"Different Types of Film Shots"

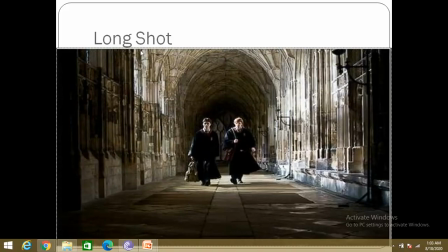0:00 It is a long shot, it is any shot that includes a full human body or more is called a long shot otherwise it is endless, so the camera view views a subject or a scene from a distance
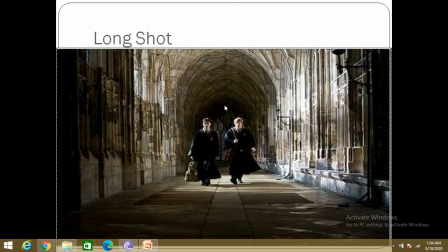0:17 showing a broader perspective, so the viewer gets a more specific idea of a setting. In the long shot an object or character appears relatively small in the frame such as a person standing in a crowd or a horse in a vast landscape.
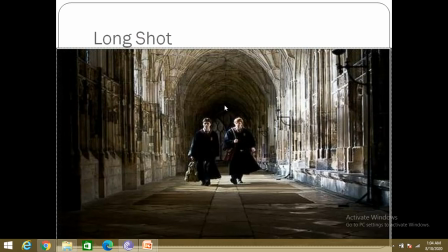0:36 The long shot is also called wide angle shot. A shot that includes just the person from head to toe is alternatively called full body shot or a So,
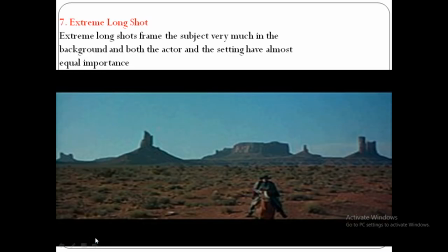0:56 the last one is of the cinematography or the short is extreme long shot. So, extreme long shots frame the subject very much in the background and both the actor and the setting have almost equal importance.
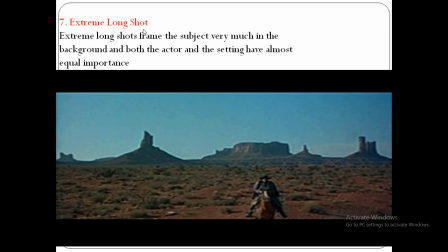1:12 In such a short is used to highlight the location for the scene. it is also called establishment shorter where the frame is dominated by a landscape or
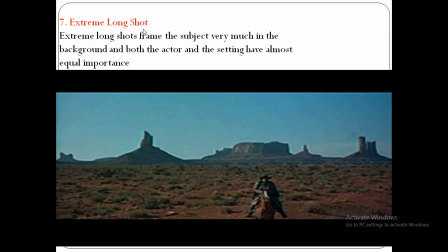1:27 a setting in which the object is barely visible and they are also known as geography shorts this that is a short in which the subject is
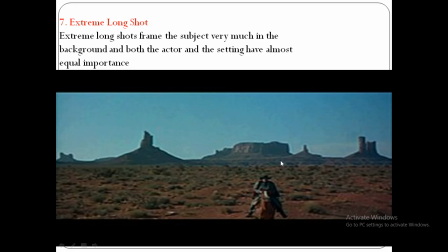1:42 exceptionally far away from the camera is called an extreme long short that is E L S it can be used at the beginning of the scene
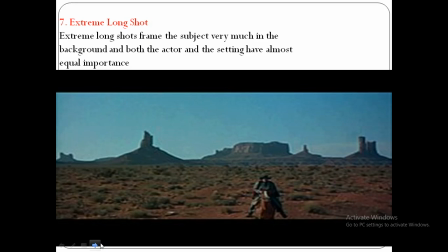1:56 to establish general location called as you know extreme long shot or
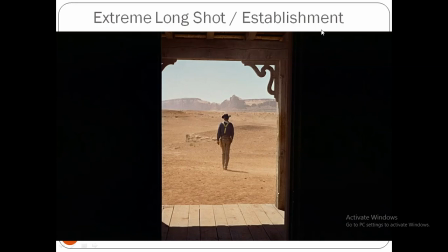2:03 establishment shorter if it is taken from a high point like the top of the building a hilltop of a mountain peak is called an aerial or a bird's eye view shot.
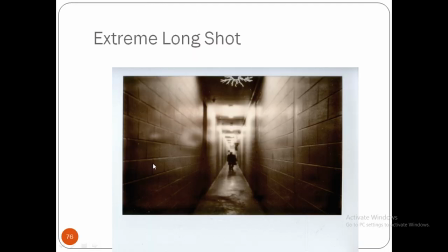2:18 This is extreme long shot.
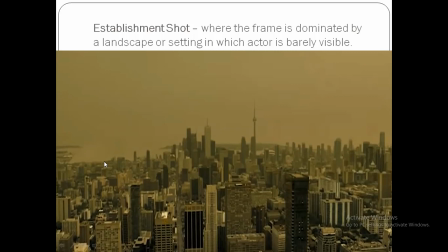2:26 This is establishment shot where the frame is dominated by a landscape or a setting in which the object or even actor is barely visible. So, this is known as establishment short.
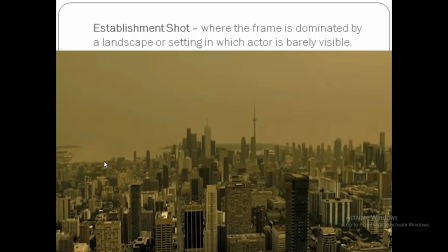So, short is the basic building unit of a video production. It conveys necessary pieces of information such as different aspects of a setting, character and theme.
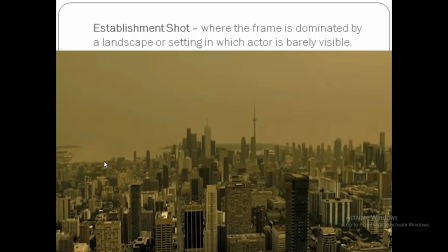3:05 It also helps to create an atmosphere. The shorts are of various types based on the distance from the object and the angle through which the camera captures the visual.
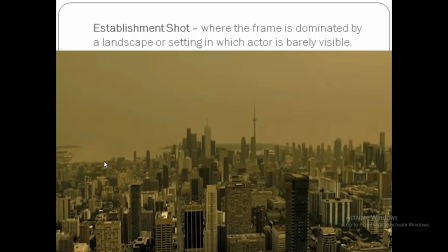3:19 In determining the shot, the concept of distance or nearness is important. See on the basis of distance between camera and object,
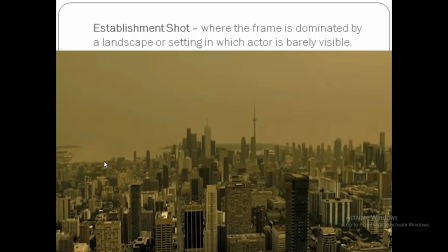3:32 the shots are that is the shots are called or they are designed and we know these These shorts they have a subjective or objective value, it is subjective as you know,
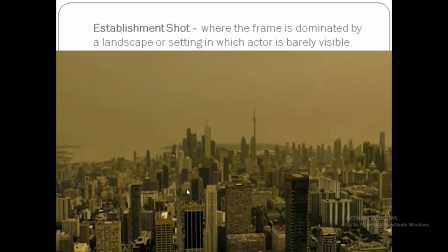3:52 the closer the short the more subjective its value is and the more the meaning inscribed in the short. On the other hand, the longer the distance of the short the more objective is its value.